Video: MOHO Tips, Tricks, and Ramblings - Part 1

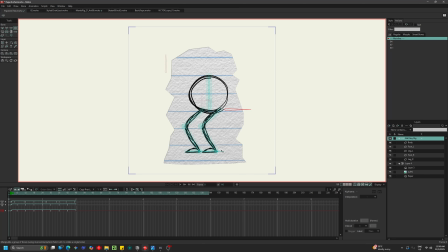You can see his feet are nice and planted on the floor, and that's because they're using these control bones. They've got independent angles, which are only really available on frame 1, so that I can move his foot up and down. This just rotates the body, but it's mainly just to give something for the body to bind onto.
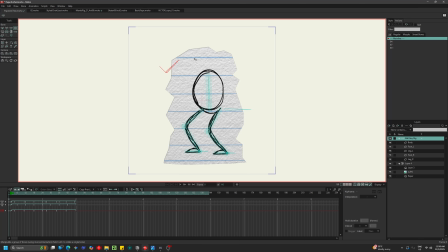And then finally, I've got this smart bone up here that's giving us some squash and stretch. So if we press play, yeah, we get this nice little squash and stretch motion. And you'll notice that it's a little bit jittery. And that's because, and I'll just turn off this paper layer, we're actually animating this guy on 3.
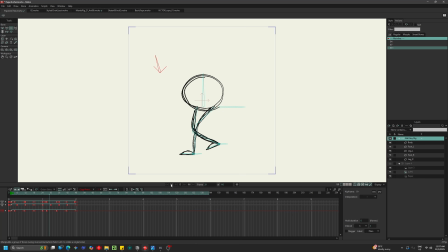So yeah, he's animating or moving on every 3rd keyframe just to sort of help sell the fact that he's hand-drawn. Now, I didn't really want to go too crazy with this. I am doing some things with line boil. So if I just turn off the brush effects, we can see that This is what it looks like without line boil.
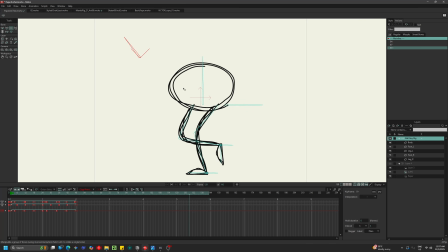And I probably could have gone ahead and either set up a smartphone or hand animated the ball or the sketchiness just to try and make it look a little bit different every time so that it didn't exactly look like the line ended.
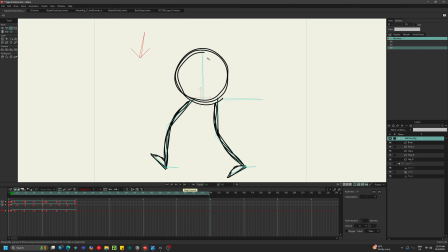I'll just stop. That the line started here and ended here. But yeah, this was mainly just sort of a quick test. Now, let's just turn on this paper layer really quick. We'll hide this character and we'll turn off masks.
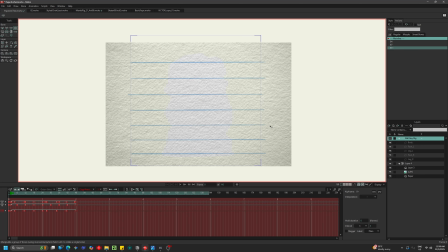So this is really what we're looking at. We'll hide these bones as well. This is really what we're looking at here. So this layer is comprised of these lines, which are just vectors that are hand drawn in.
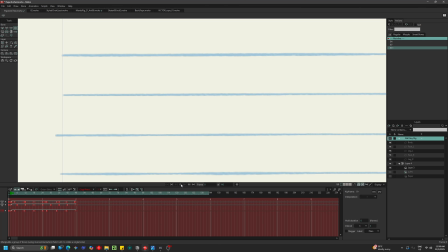I'll turn off the paper layer and that. So they're just vectors and they have a little bit of wobble happening to them. And that's also being applied to this paper texture.
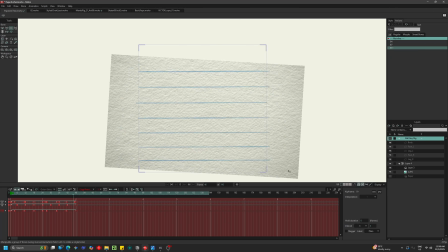So if we zoom out, we've got this wobble, it's skewing, it's rotating, it's scaling. Just a sort of, and sorry, the way that I should explain, the way that I'm doing this is we've just got one keyframe on the position, the scale, and the rotate controls.
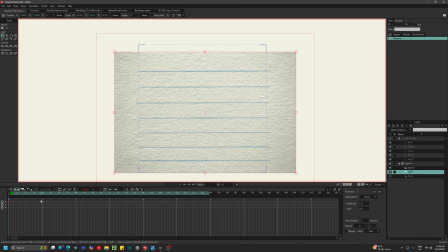And if you click on this, we can see I've just set it to noisy. So we actually get a few different parameters. You can play around the amplitude and the scale, and these are my settings here. And basically, once we set up that keyframe, it's just going to continuously give us this random moving output.
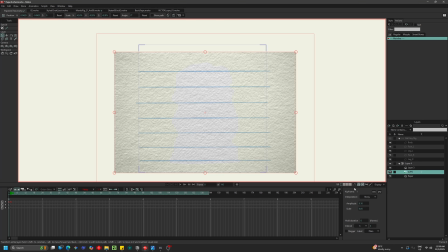Now from there, we've got the actual mask, which I'll just turn masks back on.
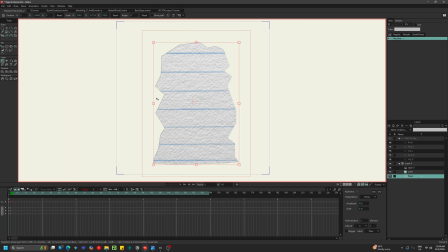And this mask, again, I'm not really doing too much. I think I hand animated it in the final thing. But for this mask, I'm actually just taking the points. Oops, I'll turn on bones again. So yeah, you can see that I've got these points. I've selected all of the points, or at least most of them.
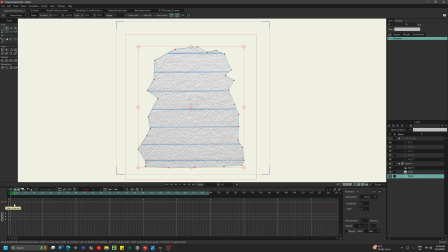I probably didn't select these bottom ones too much. And I've applied noisy to them as well. And all in all, that gives us this cool sort of paper look. It looks like, every few frames I've torn off a different sheet of paper. And yeah, that's the effect that we're getting.
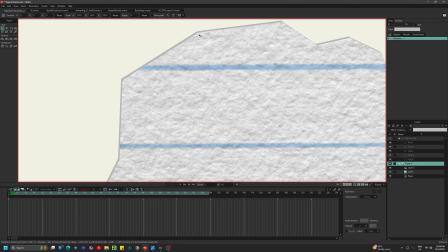Now, finally, if you zoom in, you can see that I've actually got this little bit of depth around the edge.
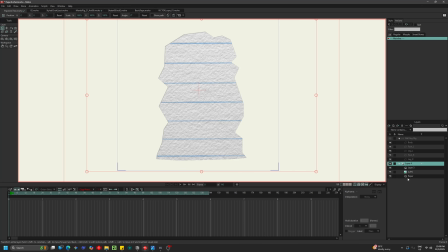So just to sort of quickly smash through that, I've just selected this paper layer.
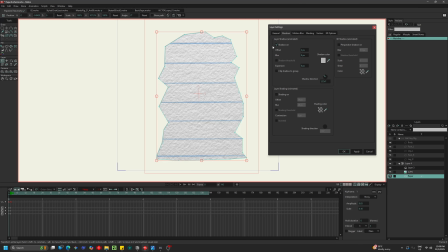If we go in, we can go to shadows and you can see that I've got shadows turned on. So we zoom back in, shadows on, and it's just offset to the side a little bit. And I've made the shadow color just slightly darker than the paper. Now, this is a quick and easy way to do it.
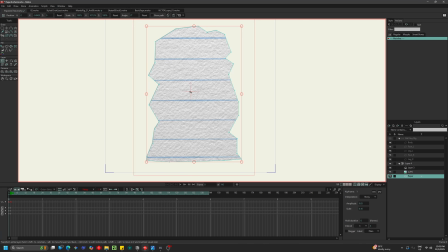I think a better way would actually be to do this separately and give this its own,
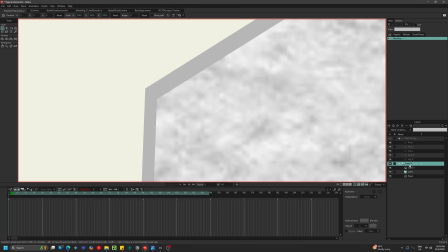like you could just duplicate this entire paper layer, put it underneath and offset it by hand. They're all going to be doing the same thing anyway, and then maybe give this its own texture just so that it doesn't look like just a gray stroke.
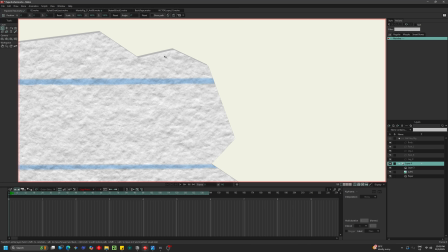And by doing it that way as well, you could actually even just throw on like a little bit of a highlight layer on some things.
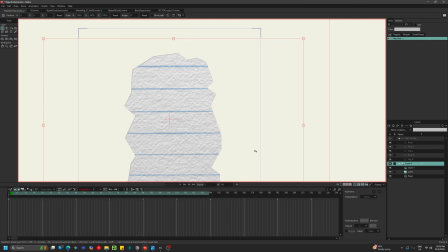But, this was just a quick and easy example.